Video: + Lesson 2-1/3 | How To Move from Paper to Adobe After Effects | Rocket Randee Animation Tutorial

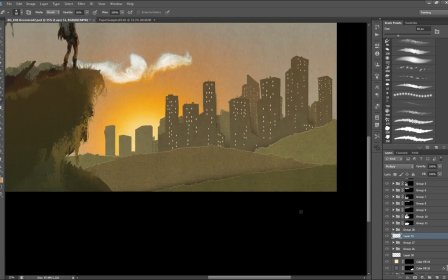I have to fix that later, and we'll get into that later. Here I'm just painting in some rough shadows, because again, this is concept art.
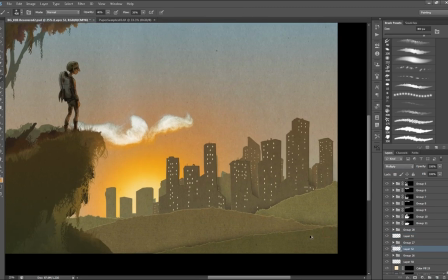If I knew I was going to bring this directly into After Effects, I wouldn't bother painting all these shadows in, because I would just set up a light and cast them.
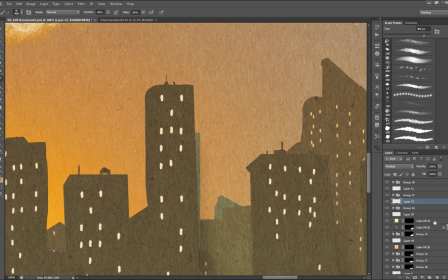But here, I'm trying to convey the feeling of what I want the finished image or the composition in After Effects to do.
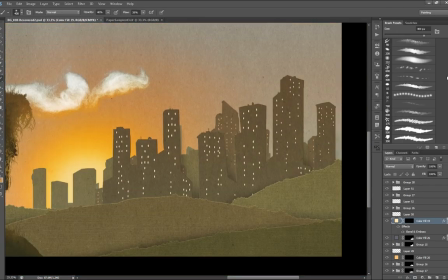Now here I'm adding a bevel effect to the actual lights. So it looks like there's holes punched into the building itself.
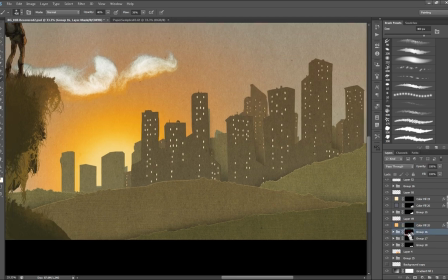So I'm putting an outer bevel on it and then indenting it and making sure that I'm keeping in mind my light source being the sky above and the sun.
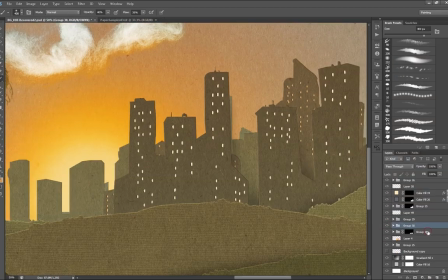In the end, I actually take the layer effects off because they're very processor intensive,
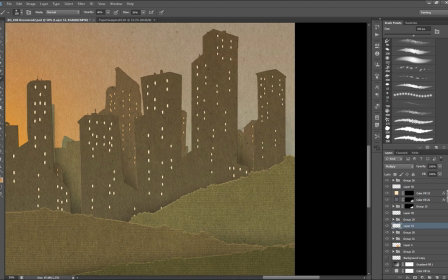and I try to use After Effects in effects like bevels and everything like that in After Effects.
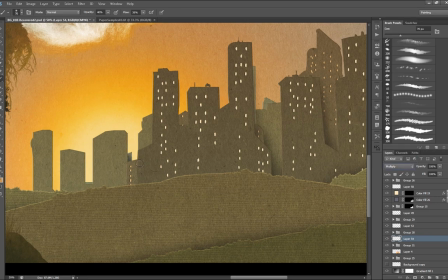When you use layer styles, they can really slow down the rendering speed.
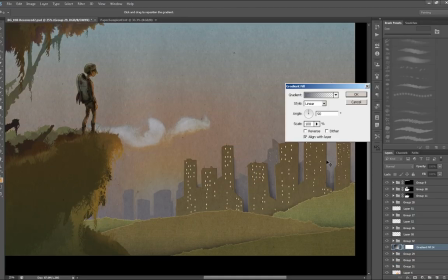So you really have to be careful how much you use them. I did a project with a holiday train project, and you can watch it on my Vimeo or YouTube page.
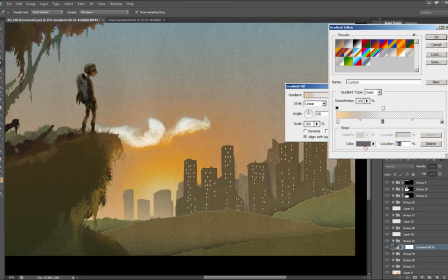And it was the longest render times I've ever worked with because I used so many layer styles.
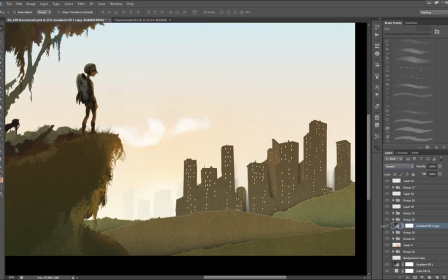Now here I'm creating an atmosphere layer. I started adding it and playing with it because I'm trying to find a way to push those buildings back a little bit.
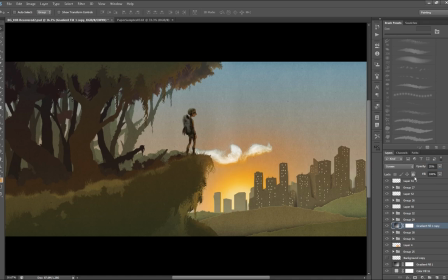So one way that you can do this is you can create a sky gradient essentially,
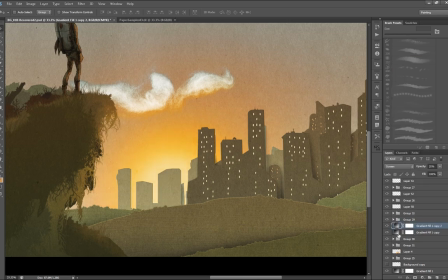and I set its transparency way down to like 5%, and I just start duplicating it in between my buildings. Instead of adjusting the lightness value of every single layer,
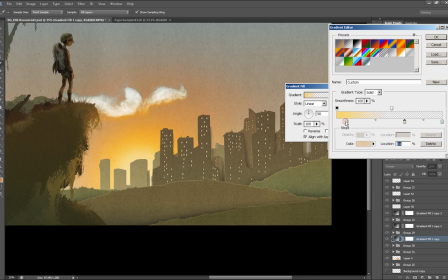I just start duplicating like an overall sky gradient and layering it on top of each layer, and that gradually pushes everything back.
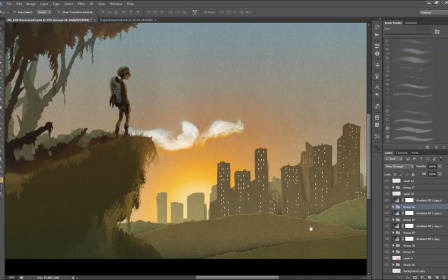So in front of the very far back buildings, I'll put the sky gradient, and then in the next layer of buildings,
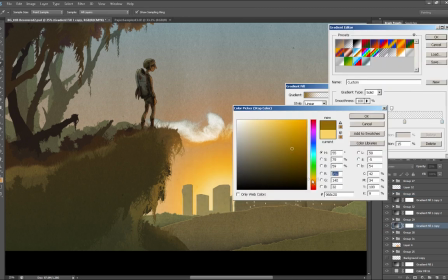I'll put another sky gradient on top of it, and gradually decrease the opacity as it goes up.
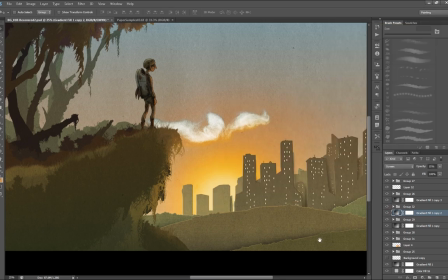Here I'm just adjusting the color and everything like that so it looks right.
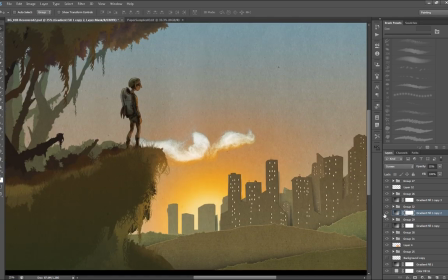I ended up not doing a whole sky gradient, and I just did sort of a haze, like a ground haze.
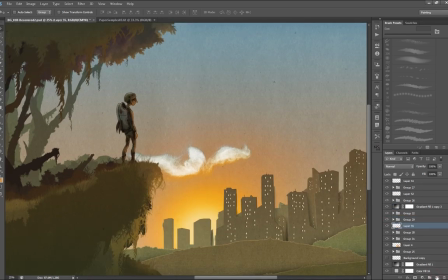And when I actually get into After Effects, I just duplicate this process by creating adjustment layers. Like I don't use the actual original gradient, which you'll see.
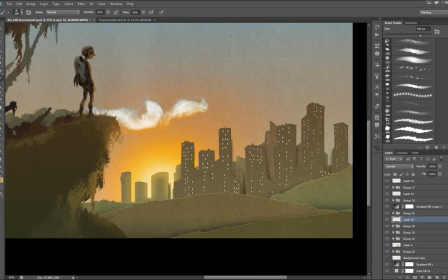We'll get into that later. And here I'm just painting some blooms in, because when we actually, again, get into After Effects, there'll be some glow layers and effects on everything.
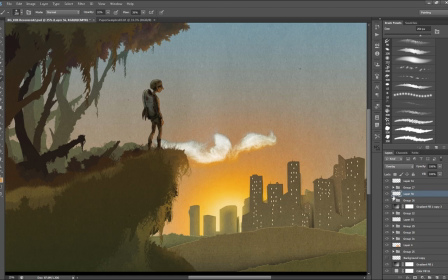So it'll do all this automatically, so you won't have to do this. But again, the goal is to establish the look here.
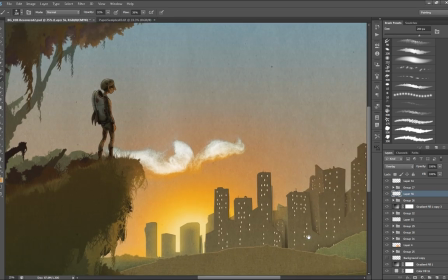I'm not being too precise, but I'm just trying to get the vibe down.
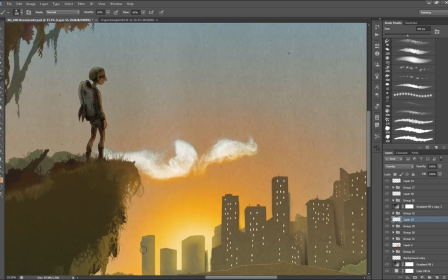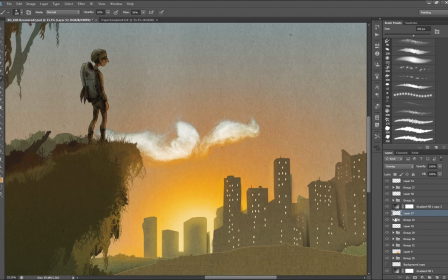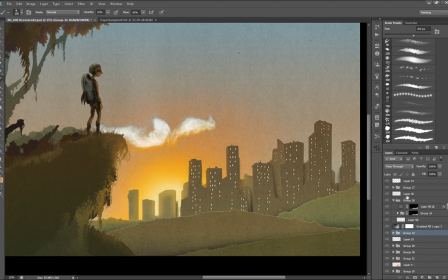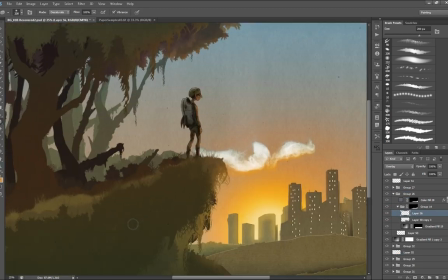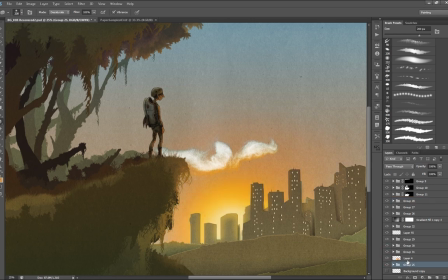All right, so I'm pretty happy with what's going on here. I mean, it's not completely as bright as it needs to be.
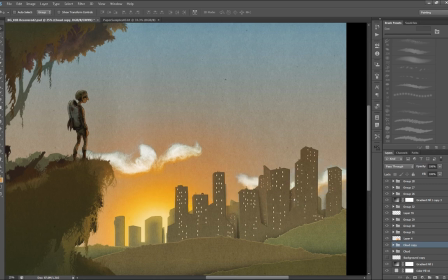It needs some work, but what I'm going to do now is just start playing with adding some more clouds,
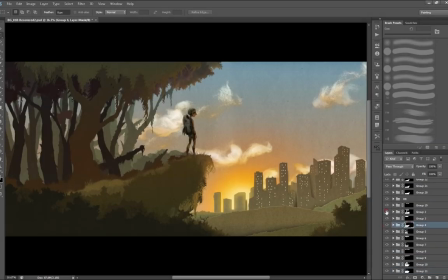which I magically do really fast here. I did the clouds all the same way as I did that first cloud. I just cut out different ones and sort of placed them and layered them together. So as you can see, the sky is kind of under control.
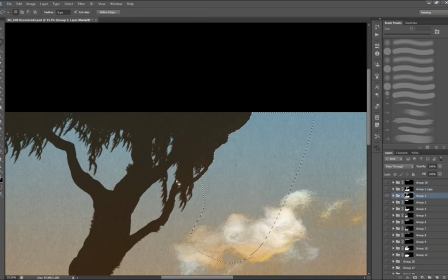The far background is under control. Now the next big step is actually going to be texturing the rest of the scene.
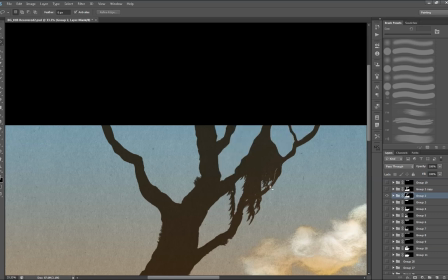And what I'm doing here is I've actually decided to use this as my production art for the real background.
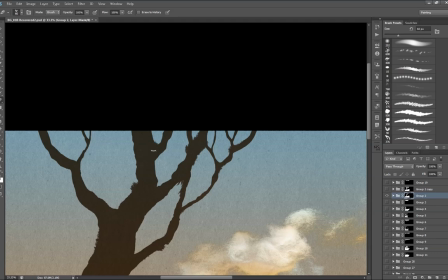So I'm removing the foliage of the top of that tree off that layer. So I've duplicated the whole layer out, and I'm just erasing this off,
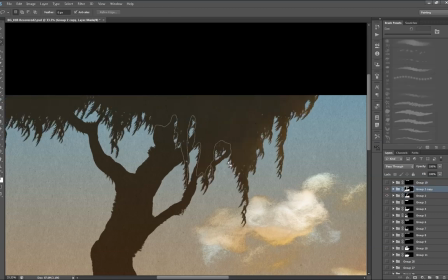and then I'll recreate the foliage on top and just remove all of the tree element from it and the ground.
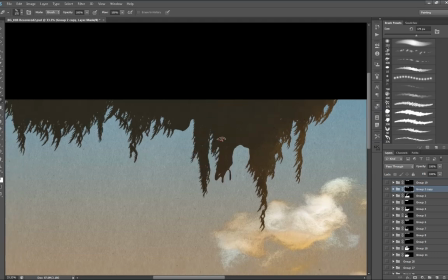And I also want to separate the grounds from all the trunks of the trees.
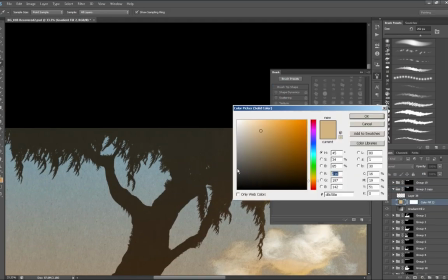The reason I'm doing this is so that I can create lots and lots of depth and even add
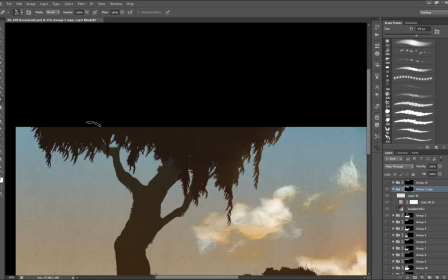some movement to the foliage when with some deformers and things like that.